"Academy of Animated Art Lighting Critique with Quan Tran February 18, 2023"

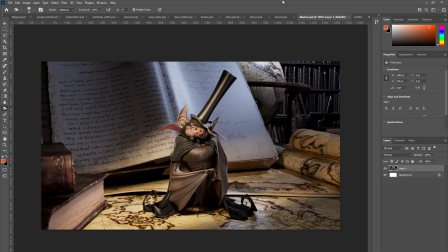(40:38)
It's the indirect or the bounce that's sliding him from that? yeah yeah exactly so maybe the the key you swing around it sort of reads more as a kind of kicker or a rim and then yeah and then the bounce can
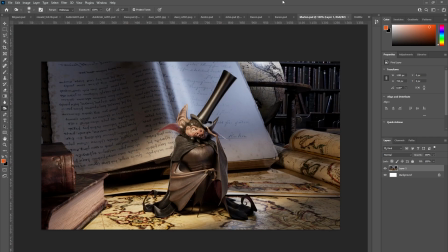(40:54)
kind of maybe the bounce can do the shaping yeah is the one that's sort of primarily shapes him i'm just wondering because that make him look to bottom lit and then make him look sinister?
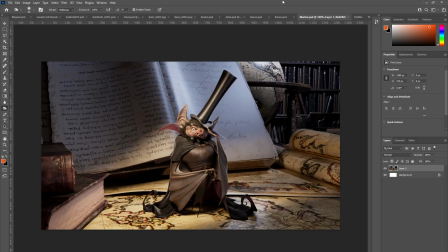(41:12)
Well, that's... Because I could also bring the key around and then do a wrap light to get the shaping. Yeah, you could try that. I'm just wondering whether
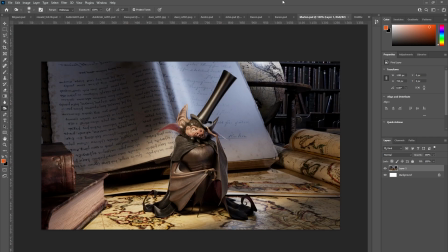(41:25)
perhaps I may be wrong, but there might be a bit more interest in how he's lit. Because right now he's kind of like um okay i'll give it a try sure he's hero lit but it's kind of like he is you know he is a vampire
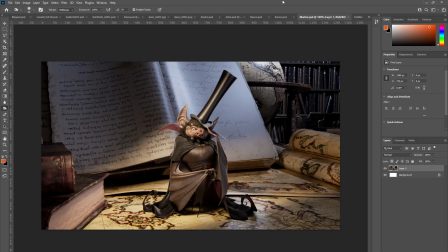(41:45)
and yeah yeah i i think if he's like an open book he sort of reads like uh i guess he reads like a figurine or as a collectible figure oh like a doll yeah like a doll rather than um this kind of
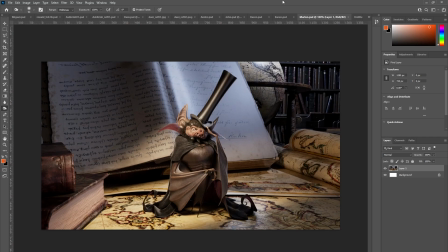(42:04)
deeply complex character which he is you know he's a mysterious okay okay so that's that's my um that's that's where i'm coming from i'm wondering whether you can maybe add some layers of complexity by not
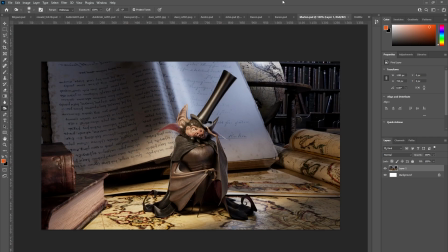(42:22)
lighting him so obviously um okay we can we can to that so swing around and increase the um swing the key around screen left and increase the bounce okay see what you get with the bounce you know like maybe it's like this kind of
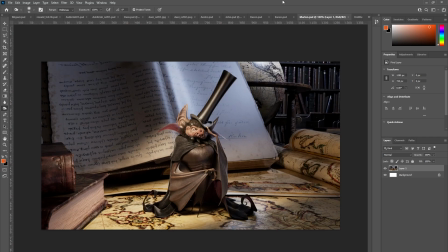(42:39)
hero monster lighting in in some ways you know like yeah you know when you monster light something the lights coming from below i'm wondering yes you could maybe test that out it may or may not work but
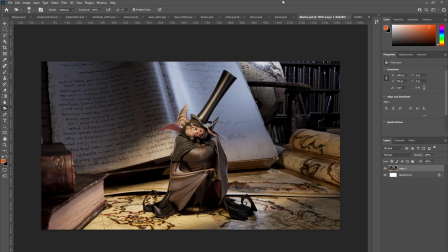(42:55)
um no it's fine i can test that out that works out yeah um but yeah otherwise the setups it's looking really good great start okay
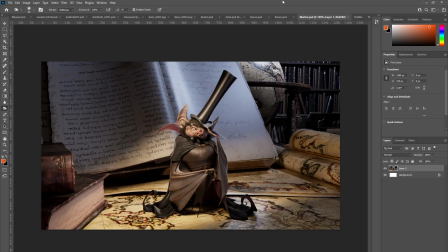(43:07)
i'm also going to uh work in getting some volumetrics coming in from screen left with that slash of light i thought that could that could work not not a not a heavy amount but he's such a small character figure some floating dust might
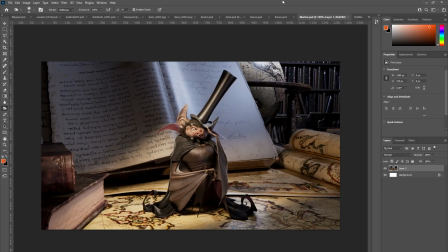(43:21)
work right there yeah beautiful yeah see if you if you move that key lights so that it's hitting that um that book behind him that's kind of on an angle
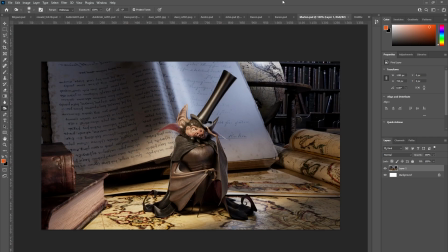(43:37)
okay so hits the book a bit more yeah hits the book a bit more see see what sort of bounce light you get back from that as well okay the key actually does hit the book quite a lot it's just that it's flagged off or i i don't use flags i use uh
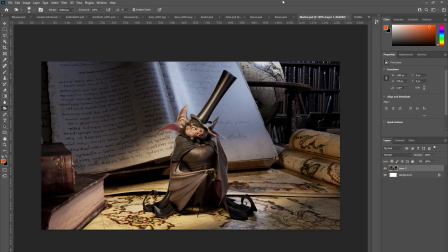(43:52)
life uh light blockers so it's light blocked off yeah yeah yeah yeah so i'll get a bit more in there yes okay yeah okay thank you cool thanks okay
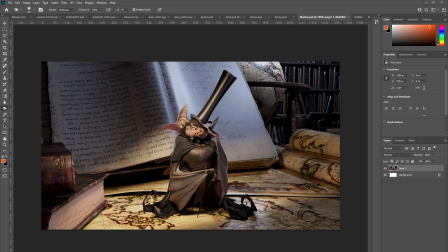(44:11)
so um who else is here justin do you have anything to show i don't have anything today i'm working i'm working on the basketball shot animation so i'm just hanging out
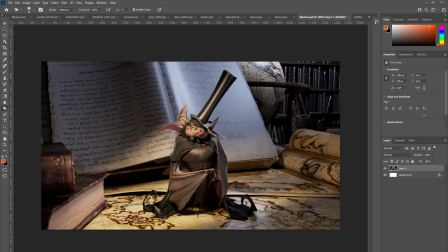(44:28)
yep that's all right no problem all right well um
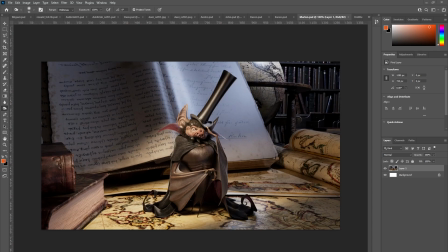(44:34)
i guess uh if anyone doesn't have uh anyone has anything else to show or um maybe we'll just leave it there all righty i ask you a question before we all take off yeah sure um it's in with practice to flag in versus
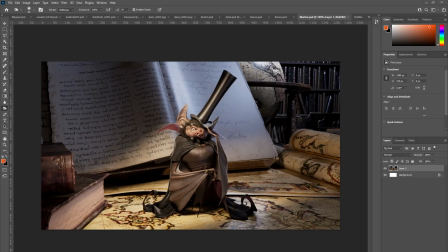(44:53)
using light blockers in CG environments. Because I find that when I use a flag, it's harder to place where exactly, like in a CG environment, it's harder to place and do exactly what I want with a flag, and I'm worried about that the flags cause render time increases, such as when you say put a flag and then make it transparent,
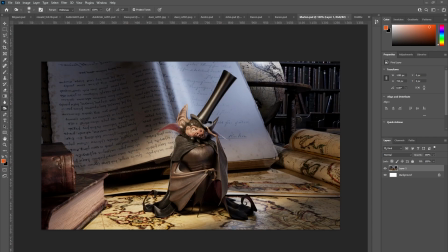(45:11)
because then it has to shoot all the rays through the transparent object and calculating the transmission for the render engine, whether you increase the render time right uh versus if you just if you use an arnold you can just use a light blocker i'm sure i'm not sure like in katana or some of the other ones what you do but oh
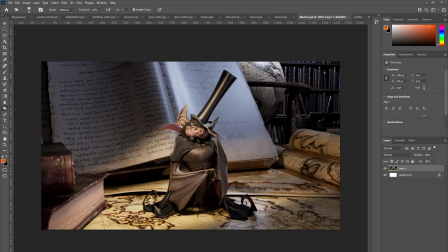(45:29)
yeah so what's what you're feeling really on on that from a technical standpoint not not really an artistic standpoint yes i know they both do the same thing right it's just that one might add to render time right um yeah depending on which package you use like i um i'm just used to using um
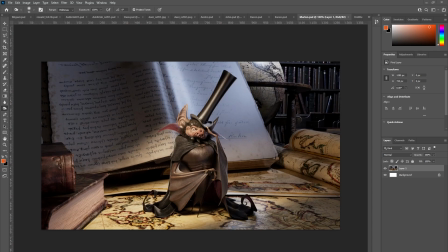(45:48)
Manuka at Wedo and they you know flags are built to be efficient to the renderer whereas obviously for Arnold from what you've mentioned it's sort of
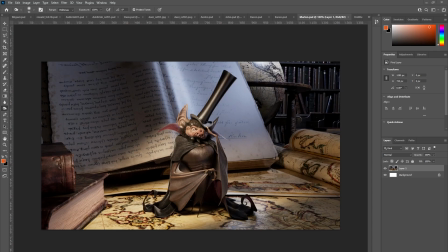(46:03)
it does tax the renderer so just use whatever's I guess use whatever's more efficient it's depending on the renderer I guess on the runners you have yeah
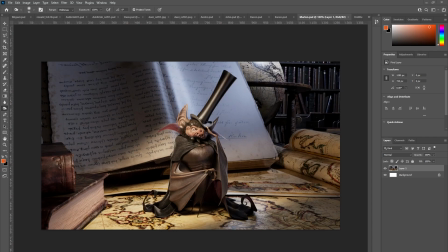(46:17)
okay yeah can I ask you a question Marlo about your about the yes so in the one you did in the the book in the background seemed like it was a
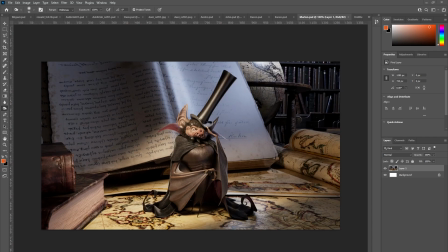(46:37)
different light than that's hitting the rat itself were you were you like were you trying to is it is that like is that on purpose yeah that's on purpose well the the hot spot
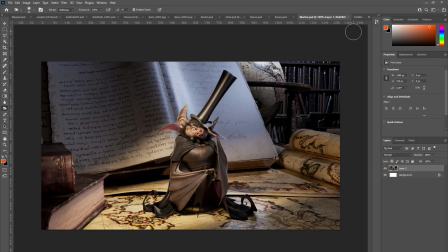(46:53)
directly behind him you see there's a slash of light that's on the actual book yeah um that's from the key so that there is to give the slash of light there's a light blocker there um do you know what a light blocker is it's a it's a shape yeah so there's a light blocker
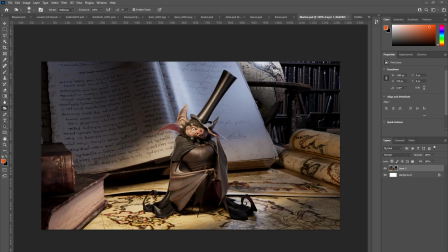(47:09)
given the slash of light and it's my intention was to slash it and have a little bit on the book i wanted to keep gradation down the book from from screen top down towards the character so i didn't want the brightness to bleed up the book um so it's just a slash
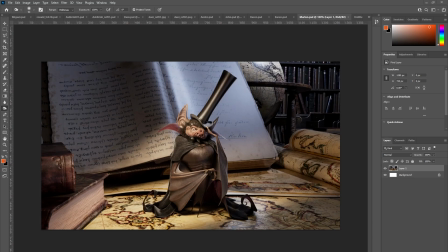(47:23)
of light so yeah it was intentional to have it there i also what i've done is i since i'm using a light blocker to block the main key i also want to have a bit of the key bleed light bleed into the scenes that the part of the scene that doesn't have the blocker. So I have a fill exactly in the same place as the key
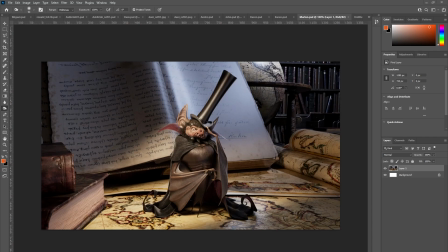(47:43)
without the blocker on it, and the exposure turned down. So that you don't get the pure fill-like color in the part without the blocker. You see what I'm... Does it make sense? That's why you get the screen left.